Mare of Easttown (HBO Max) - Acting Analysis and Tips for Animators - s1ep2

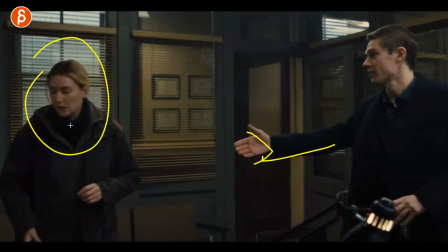you can obviously do this it's very straightforward move and focus on that denial and then kind of the pantomime
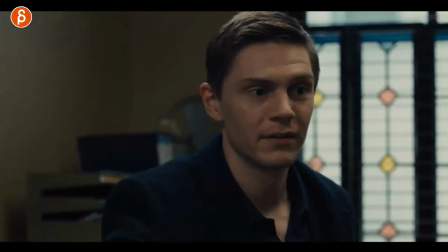me face or if there's audio of how a character reacts to this going okay and you can see this kind of a lowering of the shoulder here but i also like this just from
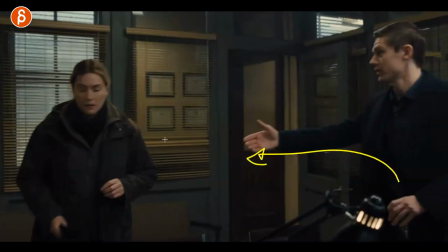an idea principle of a character starts an action and you know in a typical polite fashion she would shake his hand as well so this is a followed by b but if you deny b there's just something in a viewership where you go oh that's interesting this is not what i was expecting
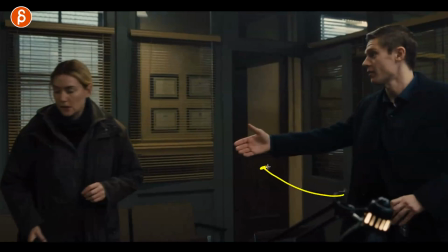so this is like the main idea principle behind this all where you start with a move and the audience expects a specific outcome and you don't give the audience that outcome,
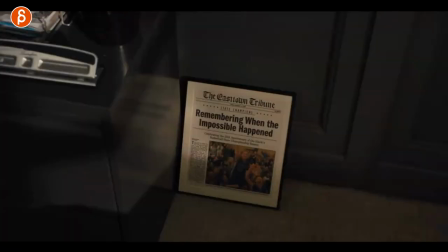that could be potentially interesting. This actually continues in this sequence as well. He is again in their office looking at this.
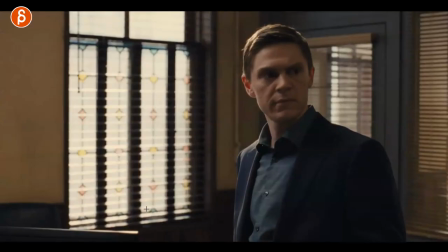She comes in, holds coffee here, and realizes, oh, this guy again is in here.
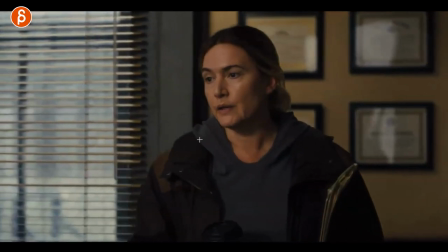And he says, good morning. And you can see, I love this. Good morning. It's this.
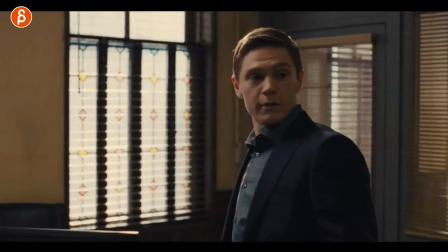Again, it's the kind of variation of a handshake.
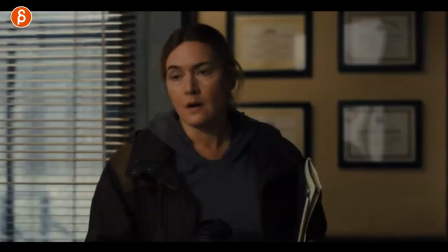If someone says good morning, then you will probably look at that person right and say good morning too but if you go
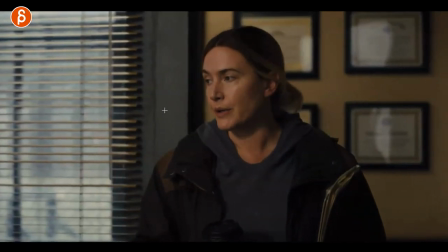and you look away and you go morning really looking away that's not super polite unless of course there's something distracting and there's a whole point of looking away but usually you will look the person in the eye so that's kind of the variation of the handshake again you expect something well then that's kind of the difference in terms of looking
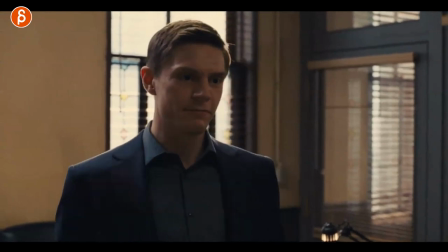away change of focus and then he goes all right well is that coffee i got you coffee and it's the same thing here
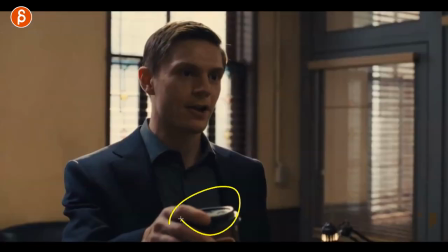where he kind of extends it to her like well if you want to i got one for you and she doesn't take it and then he got
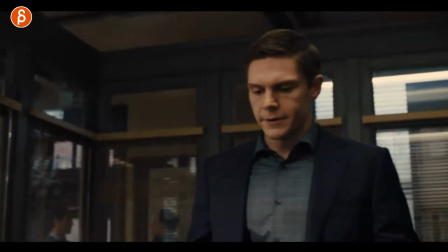that frustration there but the cool thing is this continues on and he says all right can we just reset this so he wants to start over
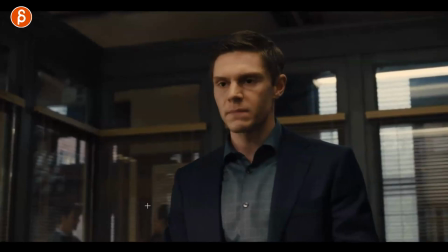with the hi i'm new to all this why don't you respect me as a partner let's just work together and this
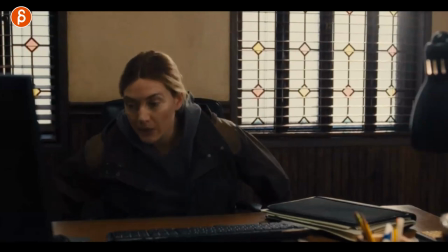is awesome just her reaction to all of this whatever i all those little head shakes i love this here just that little
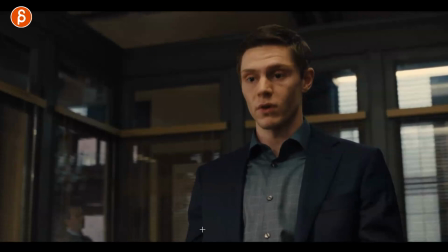that little jaw move here he keeps explaining what is going on what he wants this relationship to be she's on the case all the time like she is the main
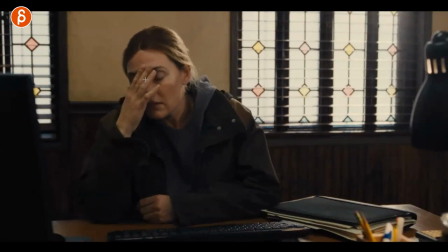person you can see the frustration the looks over like oh really really he's still talking all right let me look up but then
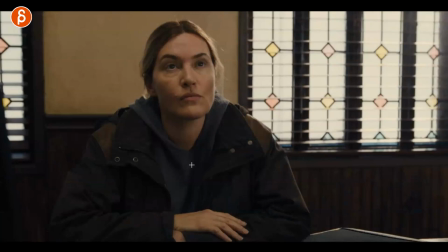he continues explaining what's going on and then she's starting to get this a bit more interesting you can see this here just that little puppy tilt right from here to here it's not much animation wise but it gives you something from static to okay i'm interested and it's even broken up by a
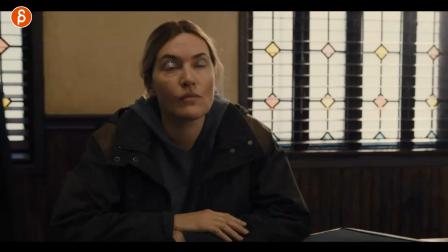blink it's like i'm listening all right wheels are turning i'm changing my mind blink to a different state of mind into that and then as you continue to go all right let's do this let's do this even she kind of agrees like okay and that's the thing of you can you can pantomime
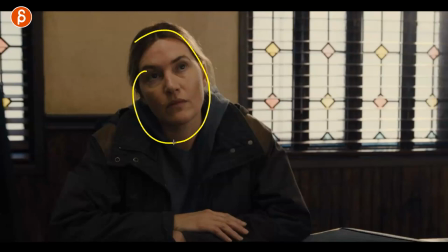what are going to say earlier i've said i've talked about this before in different clips where she goes okay and you don't have to nod when you say okay it can be earlier it can be a no it can be a yes or whatever that anticipates this and i like that just because
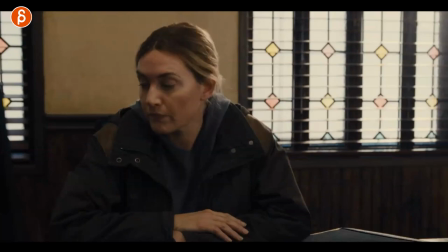it's kind of the the breakup from the expected you think yes would be clear or not but she does it beforehand and then when he realizes oh okay he has that kind of relaxed lean back but before that he was pitching things potentially leaning forward a bit and he can relax goes oh
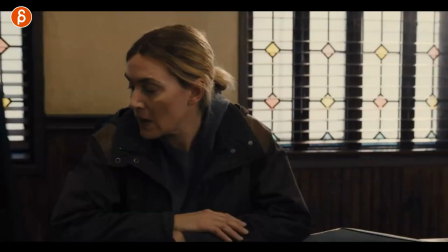she said okay well let me lean back i like this again it's it's subtle it's just a slight shift here watch his upper body and back a little okay
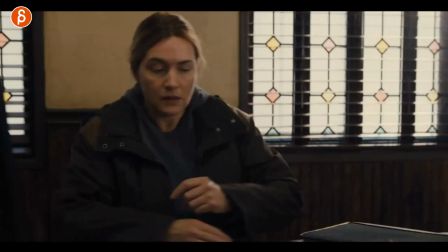and then her like whatever and this is so good let's go here frame by frame you can see the